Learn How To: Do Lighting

What's going on? This is Jag with the Music Video Training Center, and you're watching the How to Do Lighting for Music Videos DVD.
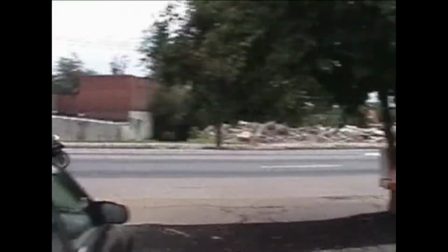[0:33]
Now, when it comes to exterior shots or your outside shots, you can do a lot with the natural light that the sun provides.
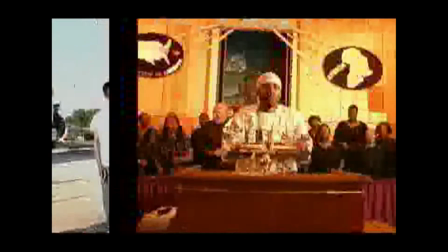[0:40]
But just say your music video needs an interior scene or inside shot.
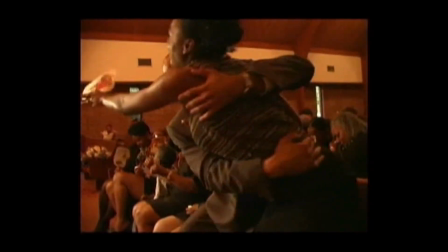[0:45]
Now, that could be a problem if one, you don't have the right equipment, or two, you got the right equipment, but you just don't know how to use it. Now, that could be the difference between having an amateur looking video and a professional looking video, but you're not going to have to worry about that.
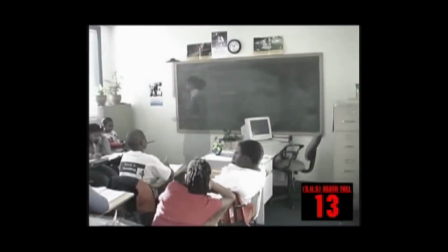[1:01]
The How to Do Lighting for Music Videos DVD is going to show you how to light a scene when you're working with a limited budget. First things first, you got to know it takes a little bit more than just shining a few lights inside of a room or on your subject and hoping for the best. There's a few things you got to know about how lighting works before you light a scene.
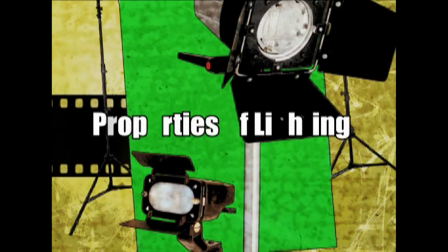[1:21]
So let's talk about the properties of light. Color is going to be our first property of lighting.
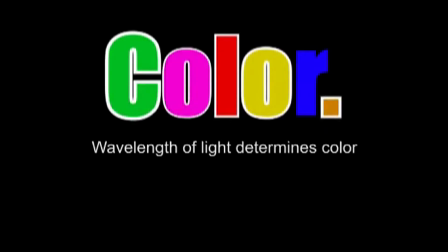[1:28]
The wavelength of light determines the color, which is the combination of primary colors, which are going to be your red, blue, and green.
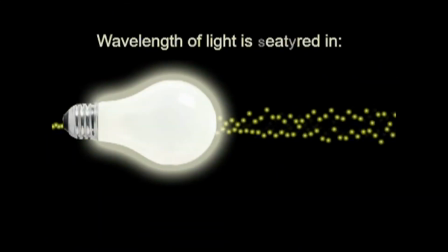[1:35]
Light sources emit light at many different wavelengths, which are measured in degrees of Kelvin.
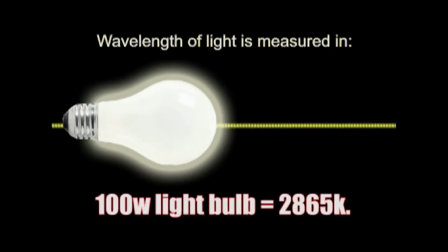[1:41]
For example, a 100-watt bulb's wavelength is going to be at
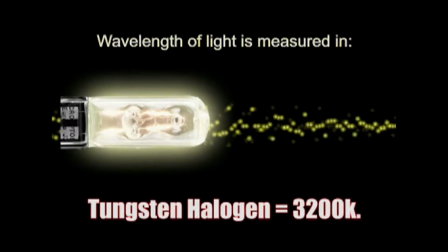[1:46]
2,865 Kelvin, or K. A tungsten halogen light emits at 3,200 K, or Kelvin.
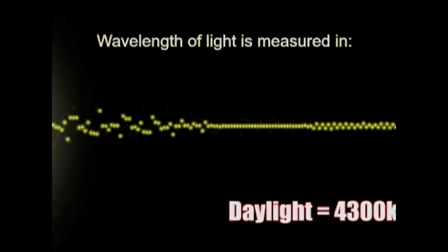[1:54]
Daylight emits anywhere from 4,300 K to 20,000 K, and a typical fluorescent light's wavelength emits 3,000 degrees Kelvin.
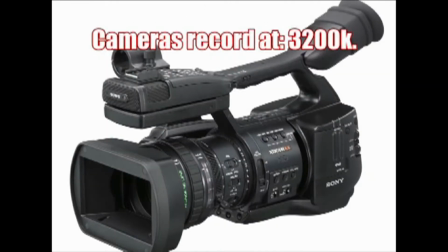[2:03]
Now, when it comes to your camera, it's designed to record at 3,200 K, or Kelvin.
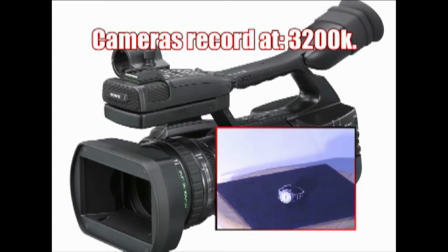[2:08]
Now, when you use your white balance function, you're either increasing or decreasing the camera's sensitivity to blue and green.
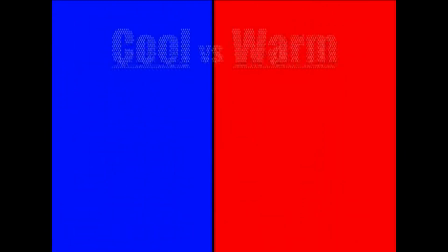[2:15]
All right, now let's talk about cool versus warm.
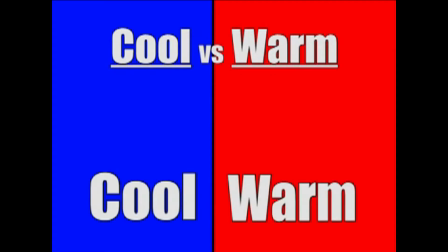[2:19]
Cool being blue and warm being red, which has nothing to do with color temperature and has everything to do with emotion.
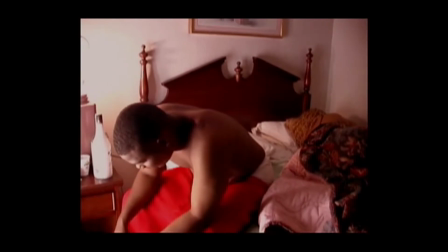[2:27]
For example, for a soft, romantic, intimate feel, work with warmer colors to make it feel more cozy.
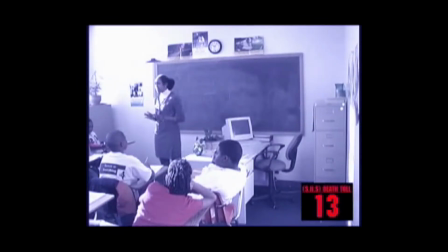[2:33]
For high drama or action, a cooler blue will set a starker, less emotional mood.
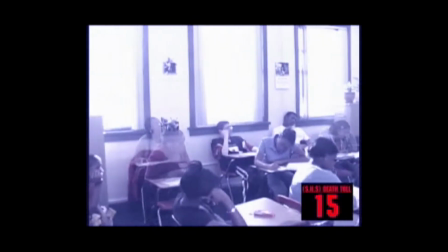[2:38]
Now, of course, blue can also be used to simulate night and moonlight, all things that need to be considered when you're setting up a scene.
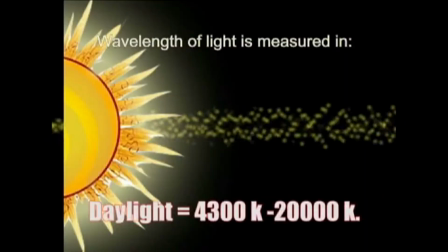[2:46]
So now that you know about primary colors, let's go over which lights fall into that color category.
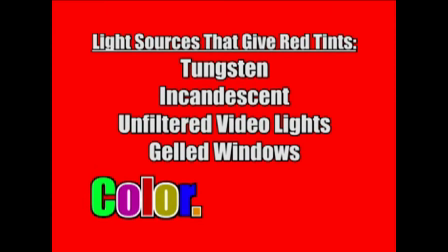[2:53]
Tungsten, incandescents, unfiltered video lights, and gelled windows will give off your red tints.
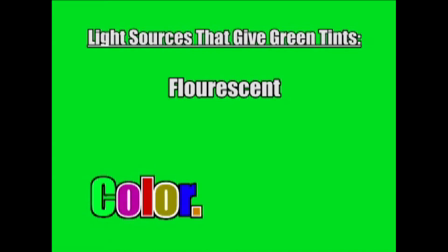[3:00]
Fluorescents will give off a green tint. You want to turn these off because they don't match incandescent lights or daylight. Now, if you want to use fluorescent lights, you may get a strange looking flesh tone, so it's best to just turn them off.
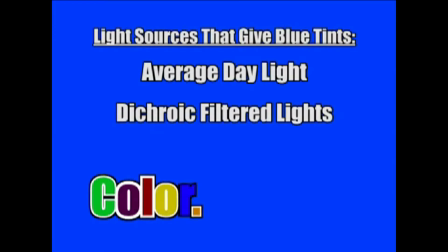[3:15]
Dichroic filter lights in average daylight will give off your blue tints. Key thing you need to know about what I say is average daylight is because daylight fluctuates. Say for instance, early daylight and evening gives off a warmer tone.
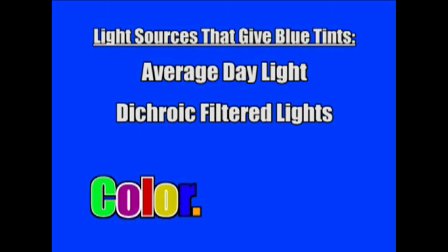[3:31]
Dichroic filter light are balanced to match daylight. You always want to use one color temperature and white balance to that temperature and you'll be good to go.
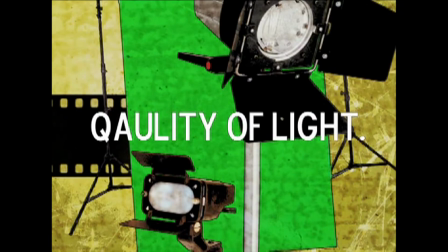[3:41]
Now let's talk about quality of light. Now, when it comes to quality of light, we need to know two things: hard light versus soft light.
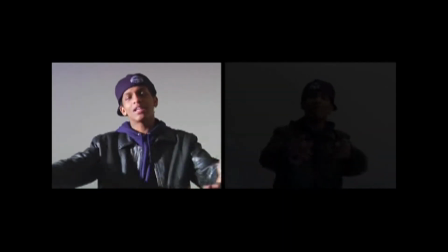[3:49]
Hard single-point light will produce sharp edges, shadows,
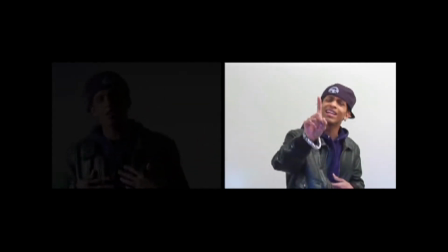[3:53]
and diffuse or soft lights create soft or fuzzy edges like what you see here.
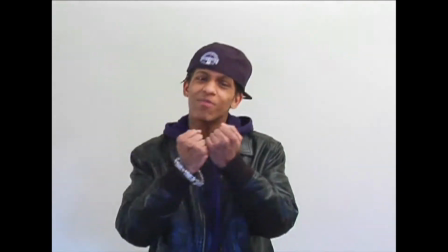[3:59]
The more diffused the light, the softer and less apparent the edges become, and the less noticeable to the watcher. Remember, quality is about the look of your scene. Make any type of shadows a choice, not a side effect of bad lighting.
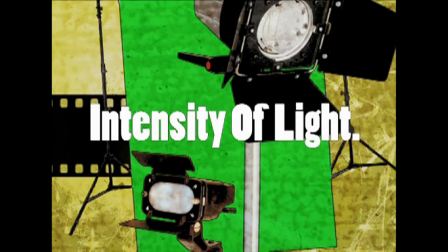[4:14]
Last but not least, let's talk about intensity or brightness. This is going to be measured in candle power.
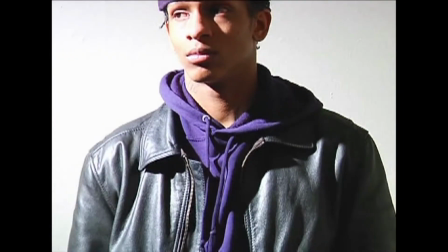[4:21]
Light intensity drops quickly as the light moves away from the subject.
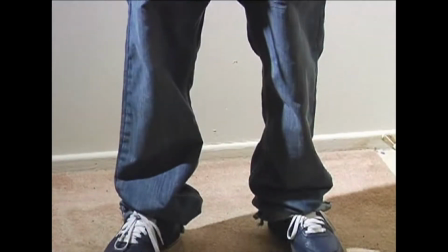[4:25]
So say for instance, your light is 5 feet away from the subject and is at 1,000 candle power.
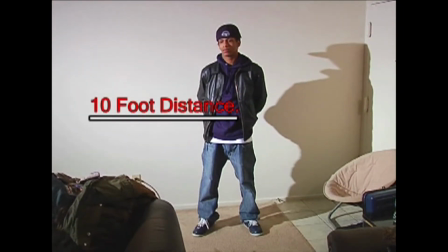[4:31]
By moving the light 10 feet away, the intensity drops to 250 candle power. This creates an interesting effect.
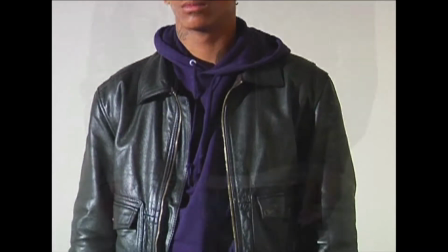[4:39]
Since the ratio of the difference from the light to the subject's head to his or her feet is high when the light is close up,
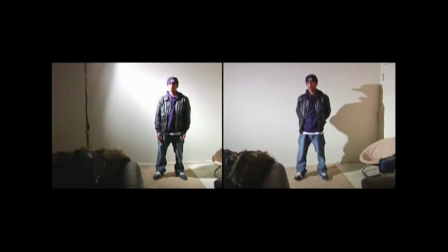[4:47]
it creates fallout, like what you see here. The light at your subject's feet is only a small percentage of the light that hits their head.
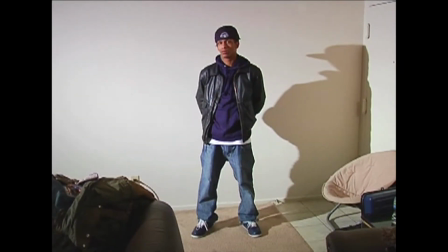[4:56]
Now, you want to keep the light as far away as possible while still providing enough light. All right, so now that we've gone over lighting 101, let's talk about lighting basics, which is very important.
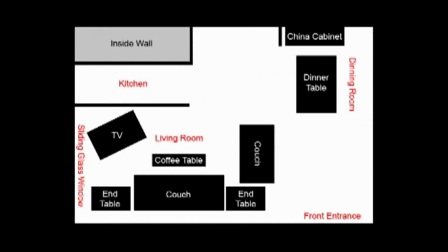[5:10]
What you're looking at is a layout of the room that we filmed in for all three lighting scenarios.
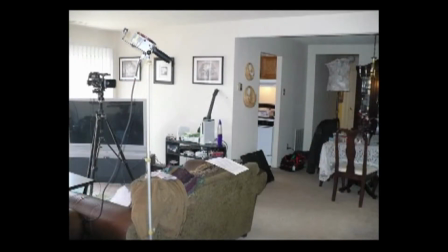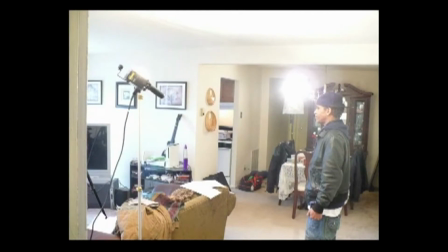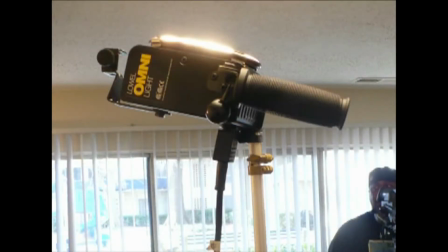[5:29]
Now for each scenario, we use one key light and one fill light, or a 2-point lighting system.
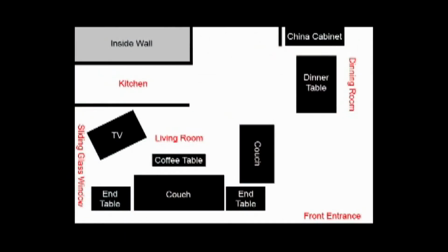[5:35]
In scenarios 2 and 3, we use natural light provided by the sun shining through our glass window located here.
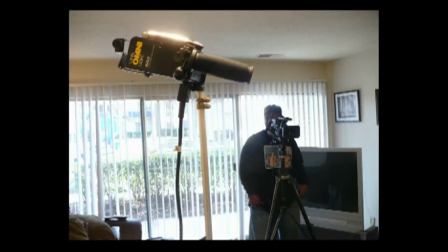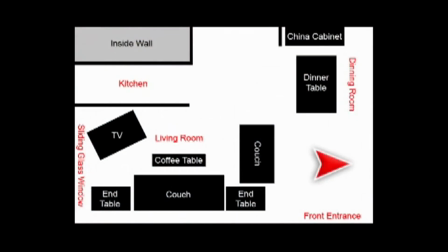[5:51]
Now we filmed our subject against this wall located here.
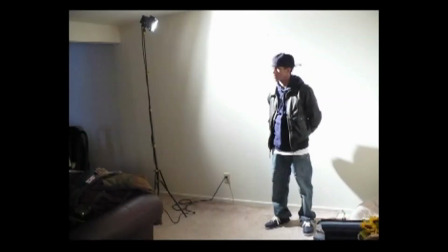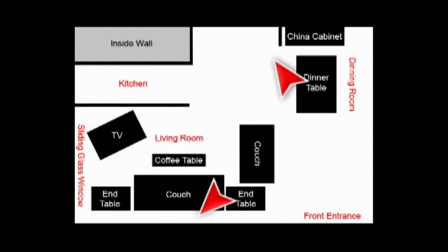[6:02]
And our fill and key light were located here for each scenario.
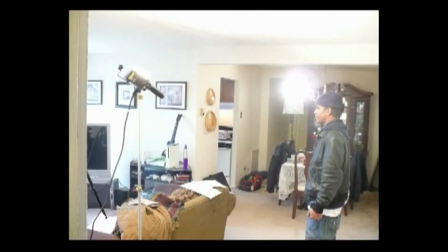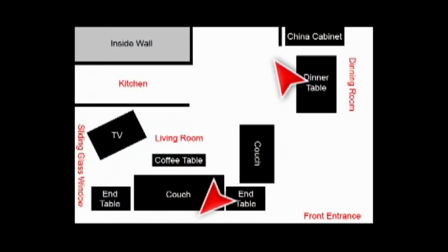[6:13]
Now, even though the lighting positions pretty much stayed the same, each scenario calls for us to point the light in different directions to get the desired effect.
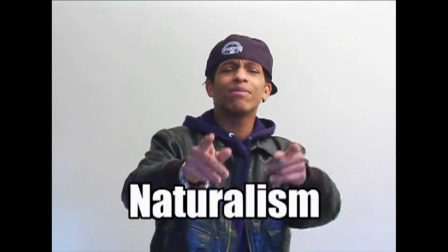[6:21]
When it comes to lighting basics, there's a few that you need to know about, which are naturalism, realism, and expressionism.
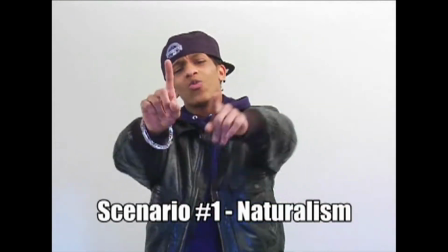[6:31]
Naturalism means the lighting is going to be invisible to the viewer. Directors using this style are looking to give the impression that the light that's being used is available light,
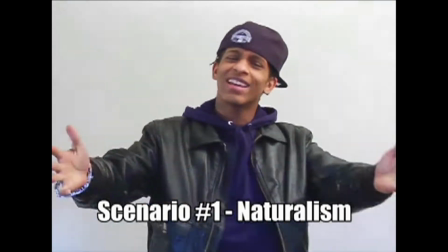[6:39]
such as light from the sun, lamp lights, or fluorescent lights.
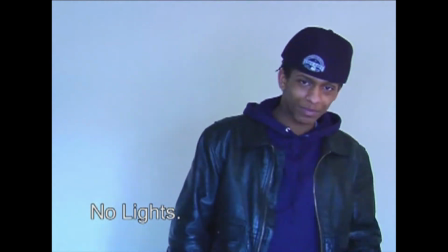[6:44]
But just say your available light is not bright enough to make a good picture, then you need to use light.
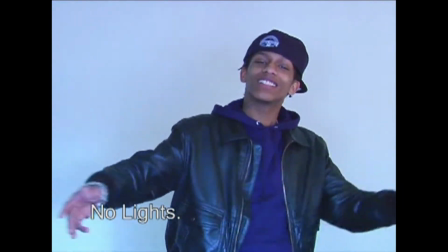[6:49]
Now keep in mind, when you use light, you're only using it to supplement the light, not add any type of effect.
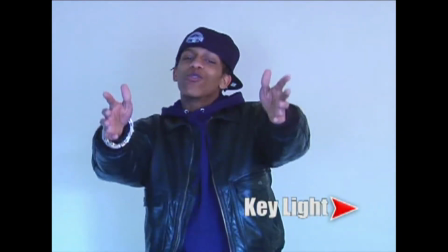[6:56]
Do this by using light sources that match the type of lights of the light in the room.
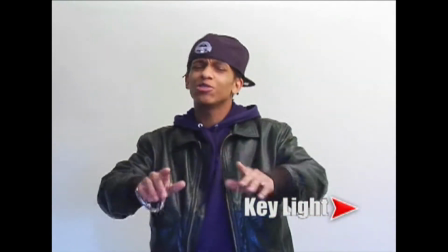[7:02]
For example, a pan light can match a table lamp's light,
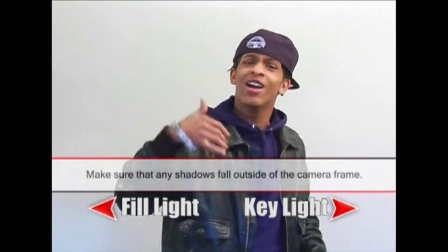[7:06]
while soft boxes and new fluorescent bulb can match soft light sources.
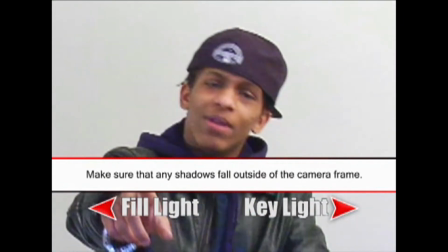[7:11] And I think that you the one. My chickens say I'm tripping and they say I'm handcuffing.
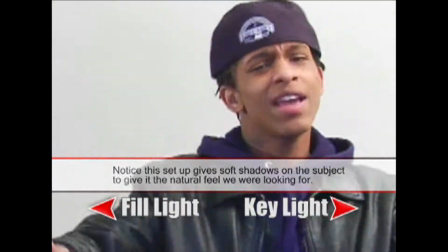[7:16] Boo loving when I'm missing and they be like, are you kidding? But I don't even care, the only thing that's on my mind.
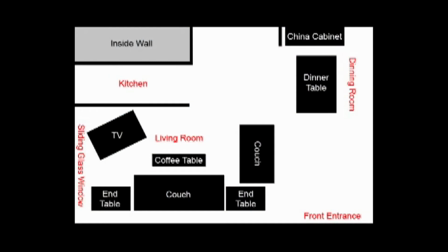[7:22]
Now setup 1. What we did to achieve this look is we placed our key lighting here, our fill light here, and our natural light from our window was coming through from this direction. This light was reflected off the ceiling
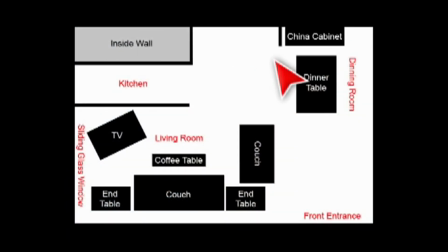[7:45]
and our other light was pointed directly at our subject, and we diffused this light exactly like what you see here.
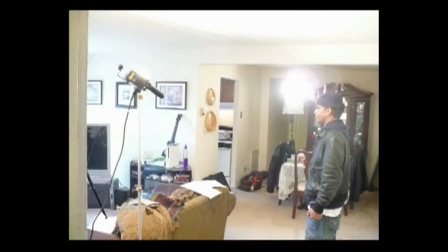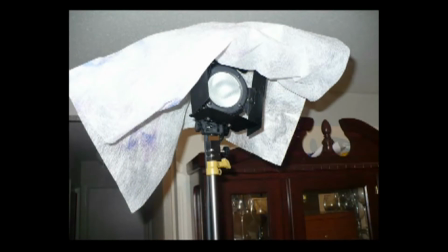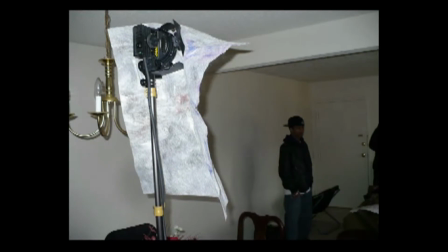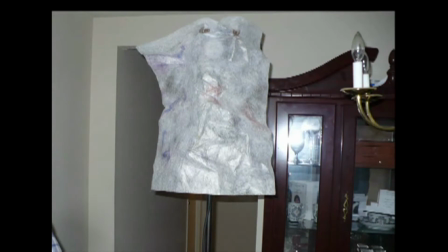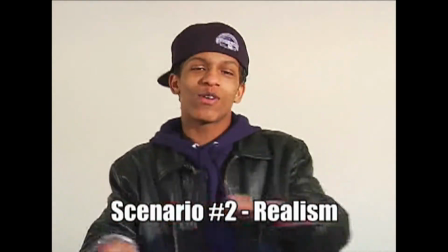[8:14]
Realism emulates natural light, but it also adds a flavor to your shots for effect.
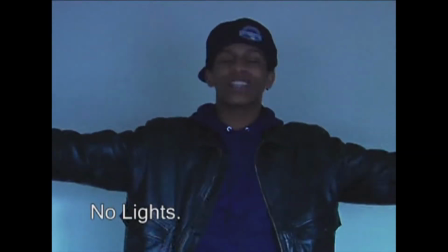[8:19]
Now, when you're using this style, your lighting is motivated by natural sources like a lamp or sunlight coming through the window,
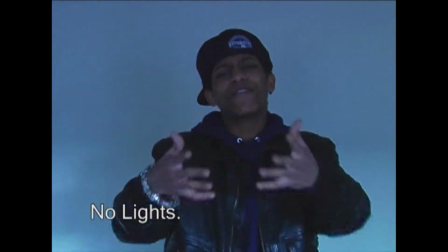[8:27]
but you're also using small, controllable lighting sources for key lighting and large,
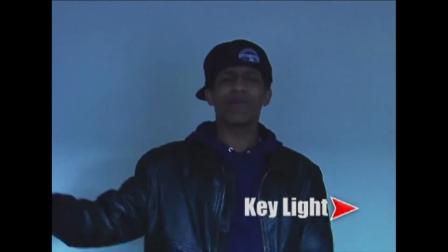[8:32]
soft sources for fill.